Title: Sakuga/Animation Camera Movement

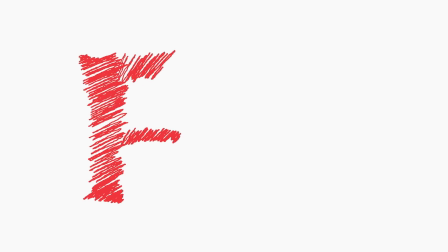Hey guys, welcome to another video.
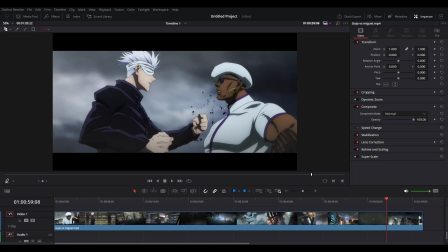As requested by one of my subscribers, I'm going to break down this video from Jujutsu Kaisen 0, Gojo versus Miguel. And one thing I'm going to focus on in this video is the camera movement and how it really adds to the scenes,
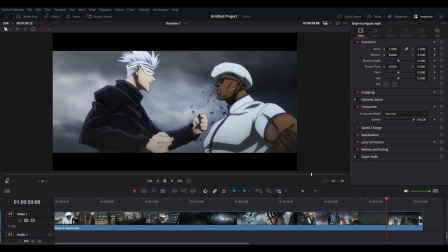to the shots, to the narrative of the fight. So like and subscribe. Also comment down below if you have any suggestions for any tips you might want or any video breakdowns you might want from certain animes or cartoons. So let's get into it.
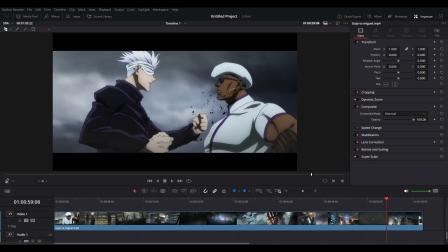So with this scene, one thing that I've noticed personally is that the camera does a lot of the work.
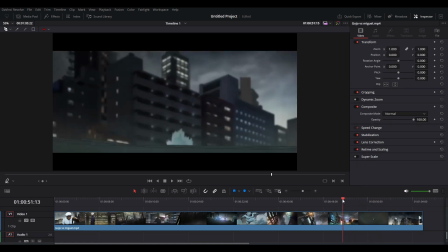The camera does, I wouldn't say heavy lifting, but it complements a lot of the
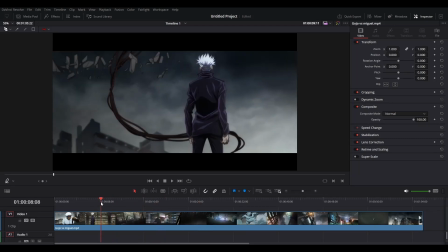animators' decisions in this fight. So for example, if you look here,
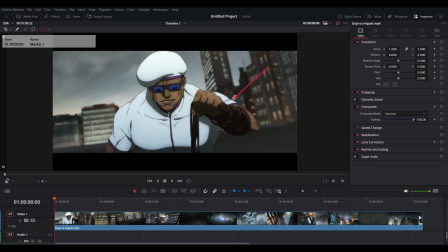if you just focus on, say, Miguel's arm, if you look at Miguel's arm right here, it's pretty much the only thing that moves.
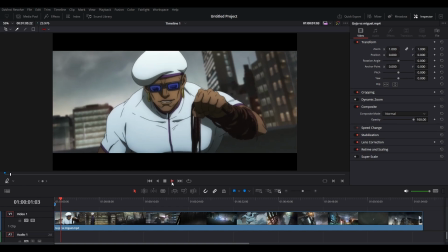The rest of his body moves a little bit, but it's just the arm. The arm gets your attention, but then the thing that makes it feel like, not weird, because sometimes when you do that, it can become quite weird because everything is dead, and we call that like dead pixels in 3D animation,
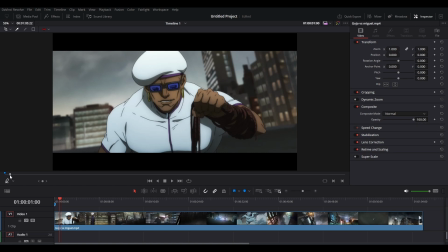where nothing is moving. You can get away with it more in 2D because it's just images, but the one thing that gives it more life, especially on this is a movie, right, to make it still feel high quality,
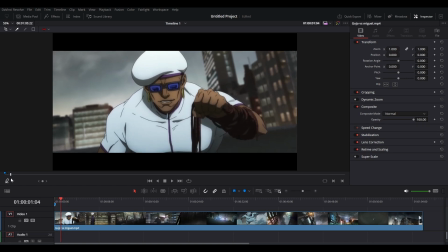is the camera zooming in. The camera zooming in, but it's not zooming straight in, it's like shaking as well at the same time. You notice that, you see it's kind of like wobbling a bit,
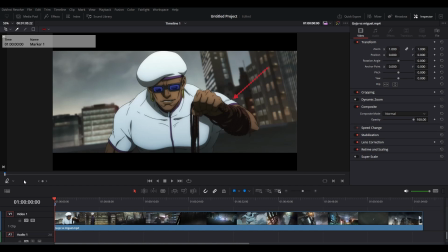because usually if it just goes straight in, that's quite, what would I call it, like very basic, very old school. But to give it a little bit of oomph, and obviously to save time as well, you give it that little shake.
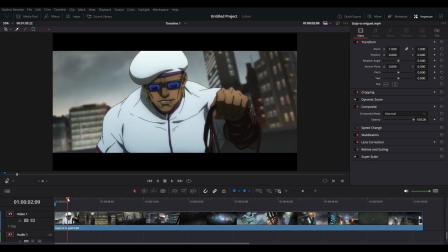So keep that in mind. That's a good tip for any of you guys doing any sort of slight zoom in shots like this. It can give it that little extra mwah or something. I don't know why I did that, but yeah, you can see it's such a simple trick.
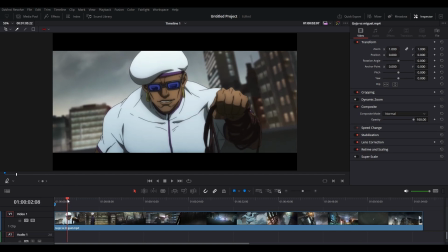The hand moves a couple frames, and yeah, the camera's moved in a bit.
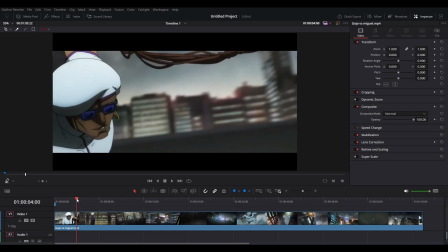You might not be able to do all of this at this moment in time.
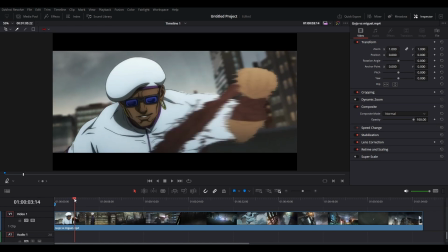You might be able to, but if you can't, for whatever effect you're trying to give, that helps a lot.
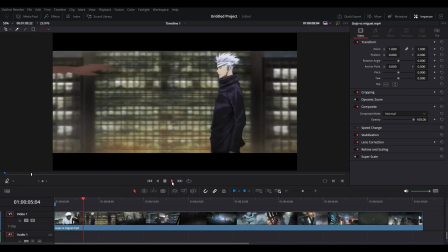But anyways, and then of course the camera kind of moves with him. Obviously some of the camera movement is animated, but the
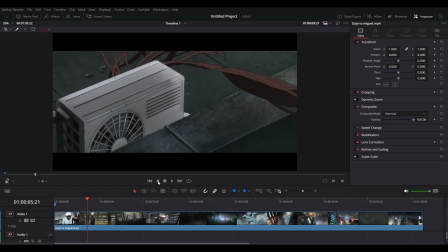post editing in whatever compositing software has been done.
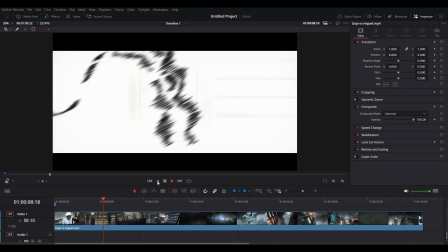So as you can see, the camera is always like shaking for most of this fight,
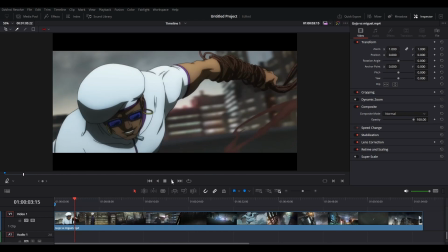to just give a sense of how ferocious these attacks, and a sense of speed as well.
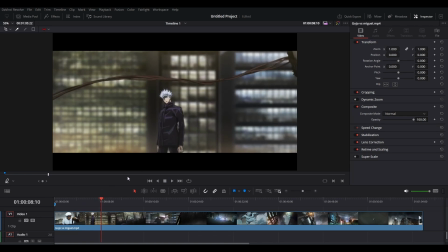So here, that was nice. That was very nice. Of course, some of this was hand animated as well. No, actually, for the most part, for this, if you look at it, it's actually just the camera zooming out from the background.
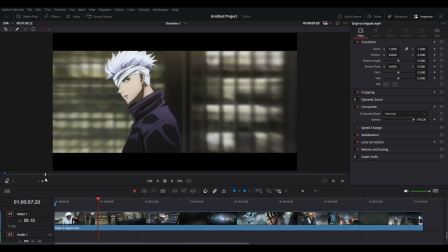Like the part with the way the animator breaks,
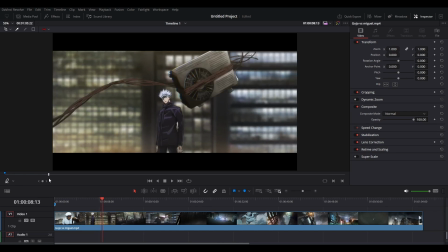the way the animator animates Gojo gives a sense of as if a camera was actually,
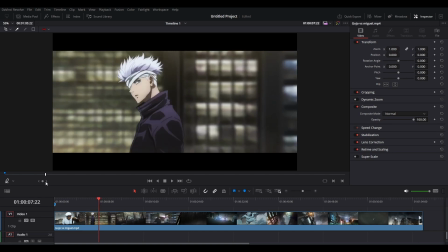filming around Gojo. But all that's happening is the background images slide into the left,
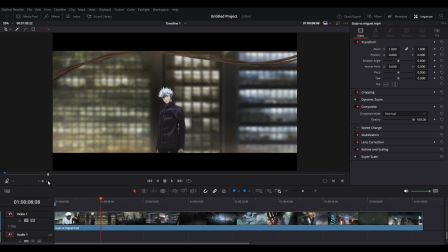and the camera is just zooming out in like a fluid motion, and I think it kind of curves out.